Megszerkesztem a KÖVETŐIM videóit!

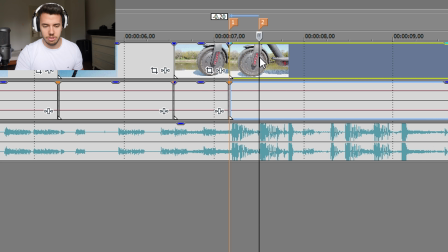Itt picit kivágunk a mi klippenkből, és mint hogyha így előre ugrálna, nézzétek. Tü-tü. Nagyon-nagyon számít az, hogy mit érzékelsz a füleddel szerintem egy videónál, és utána az összhatás is sokkal jobb.
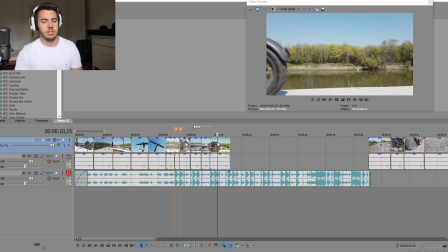Na most, tökéletes példa, mi van akkor, hogyha felhasználtuk az összes nyersanyagot egy bizonyos zeneintervallumban,
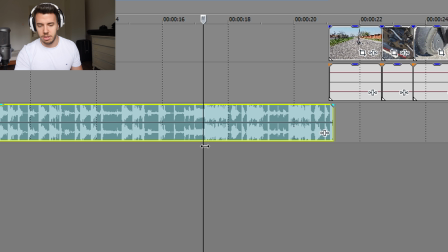viszont a mi zenénk csak itt kezd el nagyon beindulni, ennél a pont, itt indul el nagyon a zene.
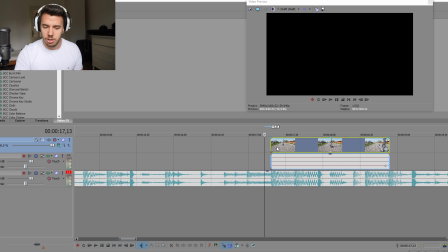Ide elkezdjük összevágni ugyanígy ritmusra a maradék részt a rolleros dolgokból. Na most, mivel itt valami nagyon felépül, ezt halljátok, ez a zzz.
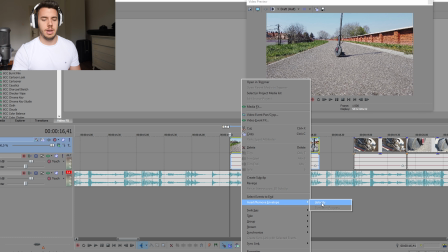Ide kicsit be fogjuk gyorsítani a mi klippünket.
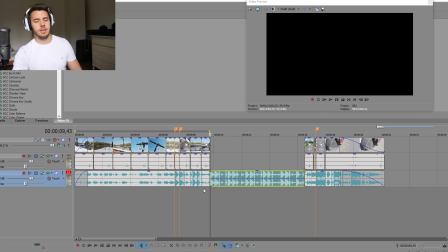Na most, van egy problémánk, amit látjátok. Elkezdtünk vágni, és ez nekem sokszor van egy vlogvágása közben, elkezdtünk vágni valamit. És közben kiderült, hogy nekünk itt igazából erre a középső zene részre abszolút semmi szükségünk nincsen.
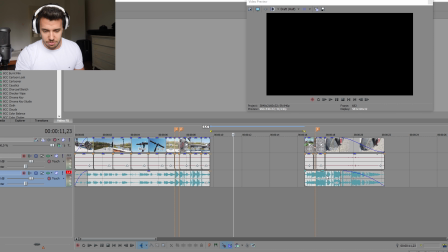Ezért ezt így, ahogy van, én kiszoktam törölni általában. És megfogom ezt az egész dolgot, amit én itt utólag megvágtam.
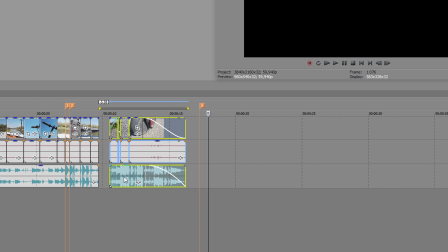Áthúzom ide.
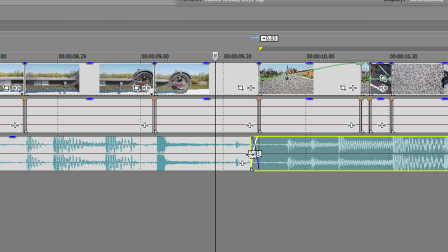És annyit fogok csinálni, hogy a zene részét itt középen átfédelem, úgymond. És igazából nagyon egyszerű dolgokkal csináltunk, szerintem valamennyien.
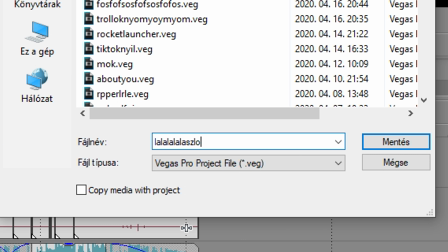Megnézzük. Lalalala. Slow. Mit csináltunk? Semmi extrát. Semmi extrát. Fogtunk egy zenét, és ritmusra rávágtuk, amit az alapján, amit hallottunk, a mi videónkat. Ez lett az eredmény.
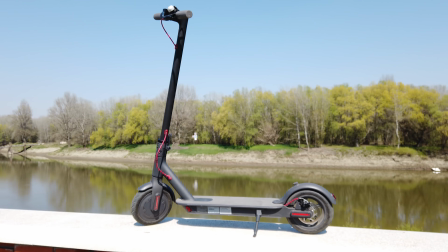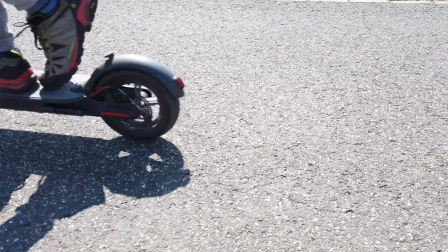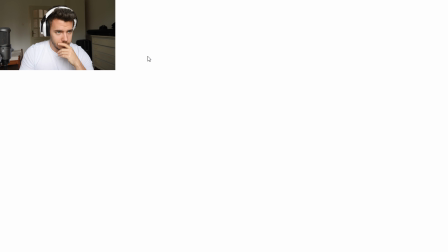Tóth Gábor küldött nekem egy drónos felvételt, így néz ki jelenleg.
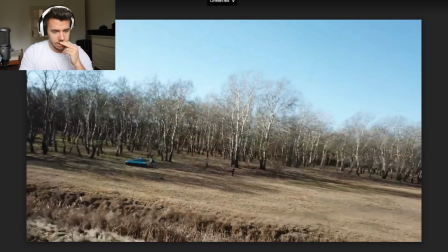Elüti egy baseball ütővel az egészet, a drón hátra megy, és megáll a végén? Kicsit lemegy a végén. Na most, ez tök jó, csak lass.
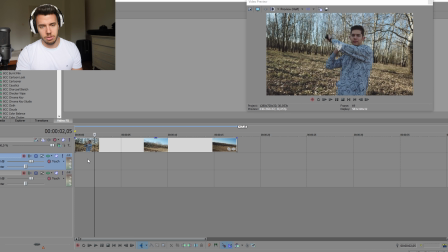Behúzzuk a klipünket ide. Eleve az ütés szerintem nagyon lassú, szóval már összességében, amikor lendíted az ütőt, már szerintem itt elvághatjuk a mi klipünket. És itt indul el a drón pontosan.
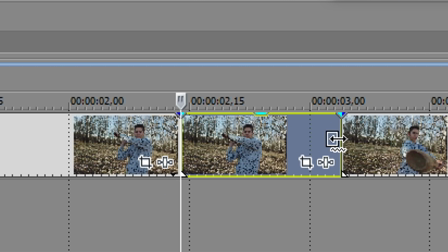De már itt a lengést én egy kicsit összébb húznám és felgyorsítanám.
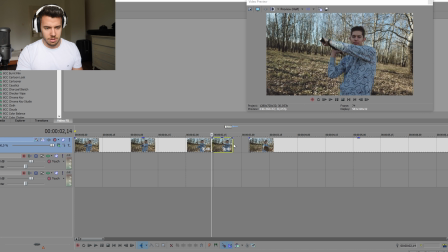Még egy picit. Még egy picit. Igen.
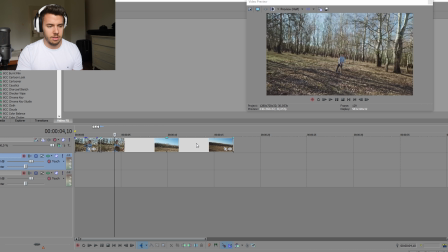És a drónt szimplán egészen addig, amíg meg nem áll, felgyorsítjuk.
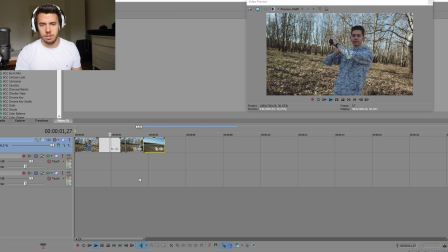Negyed akkora lett a mi felvételünk, rakunk egy kis hangeffektet.
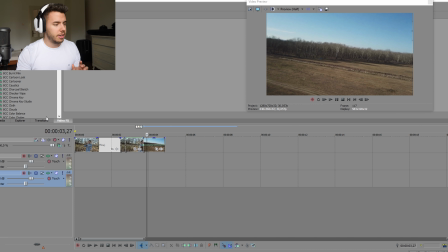A hang nagyon fontos, srácok, bármit csináltok, a hang egy videón rengeteget dob, úgyhogy mi rárakunk erre egy valami szimpla. Rakhatunk alá egy zenét. Így csináltunk ebből ezt.
Burn it down to the ashes. Fan the flame until it catches.
Nagyon egyszerű. Mi volt az elsőben? Semmi. Ritmusra vágtunk klippeket. A másodikban ezt egy kicsit következő szintre emeltük, ugyanúgy ritmusra indult el a baseball ütős lendítés, viszont aláraktunk még hangeffekteket, mert a hang az nagyon-nagyon sokat számít, és mi is hozzá tudunk adni még a videóhoz külön extra hangeffekteket, és begyorsítottunk egy felvételt, szóval megvolt egy ilyen dinamikus mozgást vittünk az egészben.
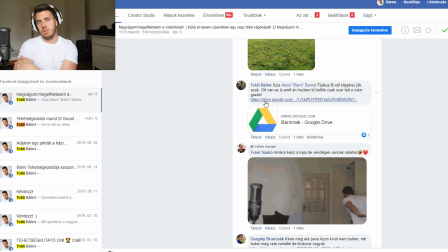A harmadik videóhoz hasznosítani fogjuk az összes eddigi dolgot.
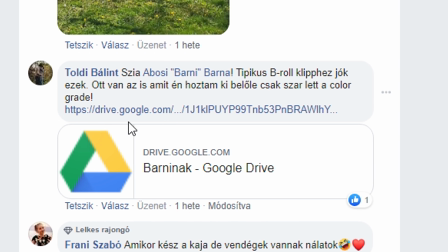Toldi Bálintól kaptam, szia Barni, tipikus B-roll kliphez jó kezek, ott is van, amit én hoztam ki vele, csak szar lett a kologré.
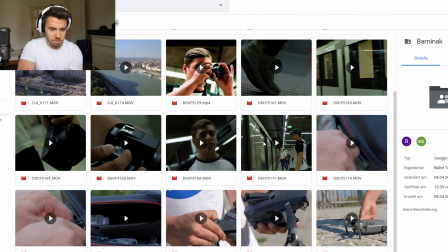És hogy nézem, ez egy eléggé összetett kamera előszedős, metróba beszállós, drón összeszerelős valami lesz.